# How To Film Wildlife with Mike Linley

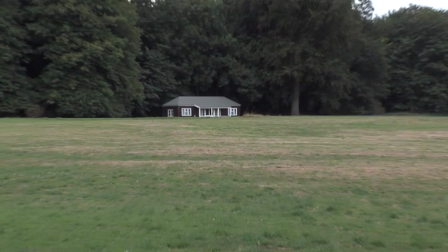Quite often, amateur filmmakers will set the flag, then zoom out for another shot and forget to readjust it.
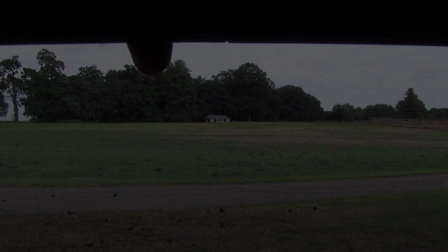Then in the final shot, they end up with the flag coming into frame, which looks like a widescreen letterbox effect across the top of the picture.
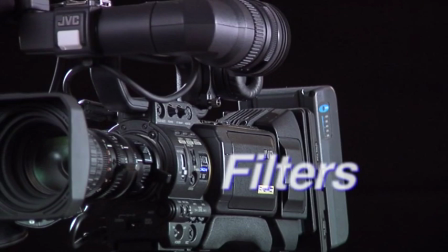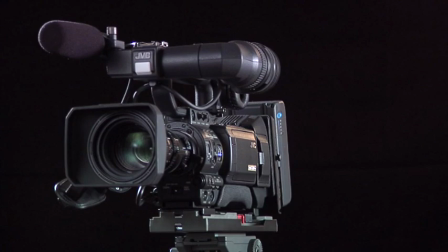Of course, a matte box is not only designed to be a great sunshade for your lens, a good matte box will also have filter trays to hold glass effects filters. There are many situations when filming wildlife where filters will enhance your footage.
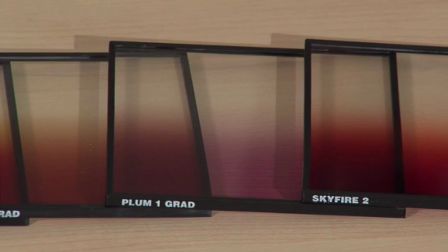There are many different types of filters available, such as skylight and UV, graduated filters, and of course a polarizing filter.
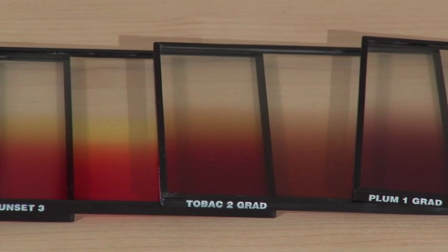The filters I'm using on this DVD are made by Format.
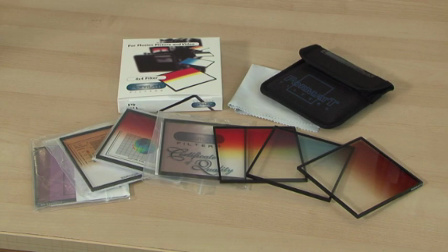The precision and optical quality of these filters is of such a high standard that they won't degrade or affect the quality of your camcorder's lens.
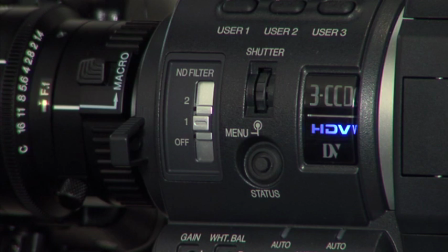Neutral density filters won't be required if you're using a JVC camcorder like the ones I'm using, as they already have two built in.
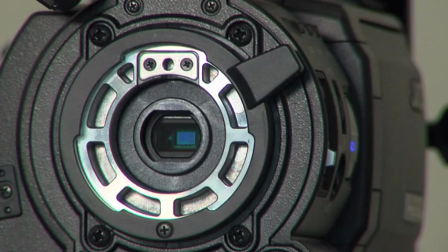These are accessible via the filter switch on the side of the body.
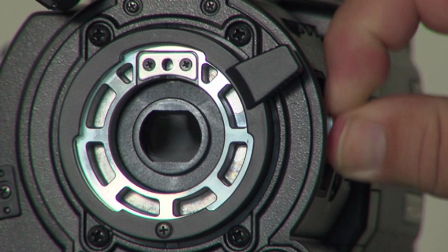You'll find that many other camcorders like this will also have some built-in ND filters.
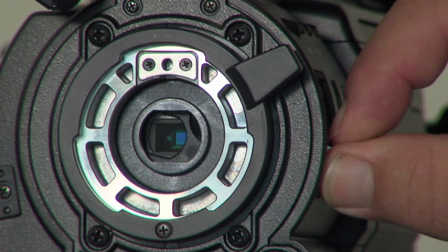ND filters are plain grey pieces of glass designed to absorb light entering the lens. You could almost think of them as sunglasses for your camera. ND filters don't affect the quality of light entering the lens, just the quantity. They're basically designed to help you get the exposure you want. For example, you might want an aperture setting of f4, but the bright sunlight is forcing you to use f8. By switching in one of the ND filters, you can reduce the light entering the lens by a few f-stops, and this will allow you to control your exposure and depth of field more accurately.
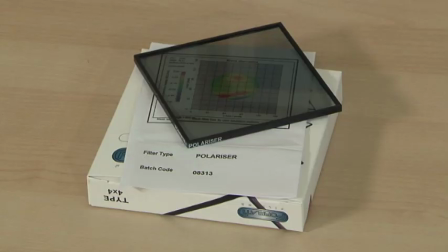Another filter you should have in your kit is a polarizer.
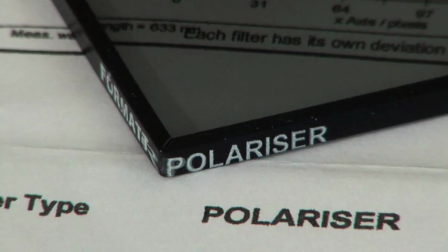Light bounces around in all kinds of directions, and this can cause reflections in water and on the leaves of plants and trees.
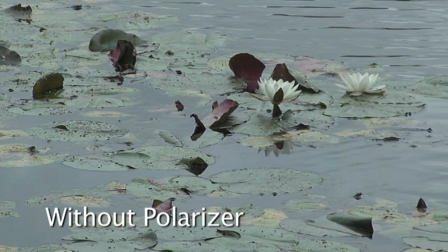A polarizing filter is the only way to eliminate or reduce these reflections.
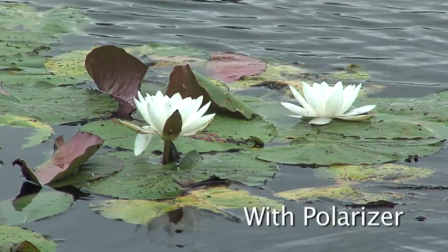In order to do this, the filter must be rotated until the maximum reduction of unwanted reflection has been achieved.
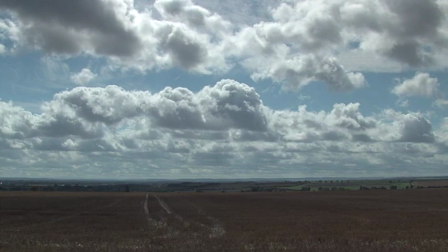A polarizing filter can make the difference between just okay footage and stunning footage.
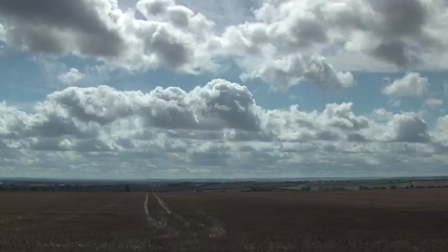The polarizer has the most dramatic effect for scenes including sky, water, vegetation such as flowers and trees. Digital video formats can suffer from what's known as burnout. This burnout appears in the bright areas of the image, such as whites or bright silver. Burnout is more obvious in the highlights on wet or shiny animals, or on wet surfaces that show up as bright speckles of light that contain little or no detail.
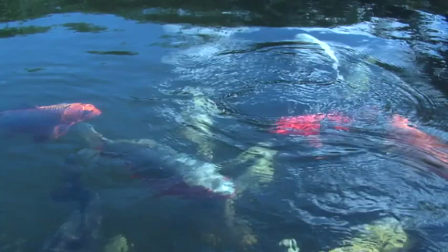A polarizing filter will fix these problems.
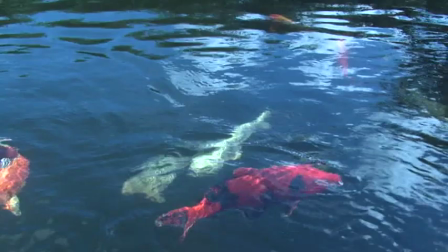Another use of the polarizing filter is allow you to film fish and other aquatic animals without picking up the surface reflection on the water,
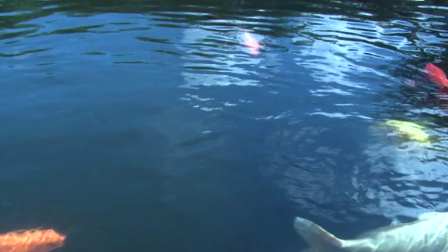especially when filming fish in clear water from above.
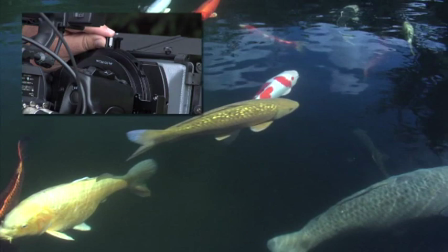As you rotate the polarizing filter to its optimum setting, the surface reflections of the water will disappear, revealing the fish below the surface.
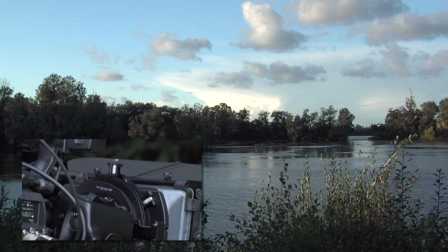If you're shooting outdoors on a bright sunny day, the polarizing filter can also be used to enhance color saturation to the sky,
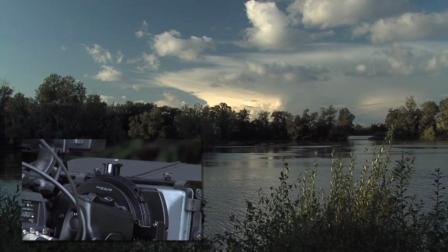while adding depth and separation to the clouds, which will result in a more dramatic and three-dimensional effect.
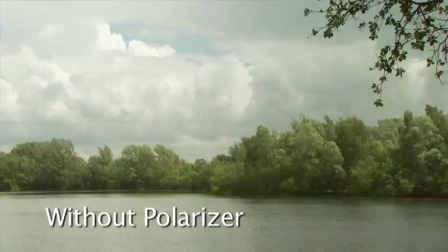Using a polarizing filter in this way, you'll add an overall more professional look to your finished wildlife program. Take a look at this shot with no polarizing filter.
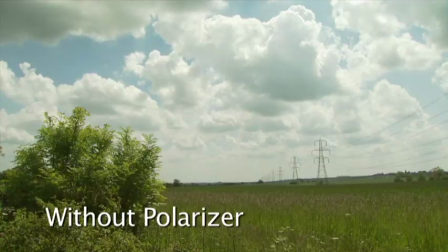Now look at what happens to the color saturation in the sky and the added dimension to the cloud definition when we add the polarizing filter.
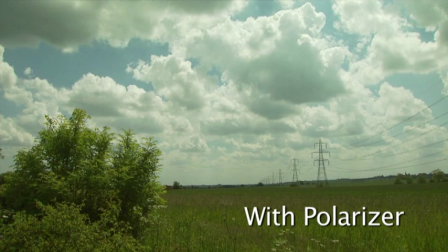A very significant difference indeed. You can also vary the effect by rotating the filter.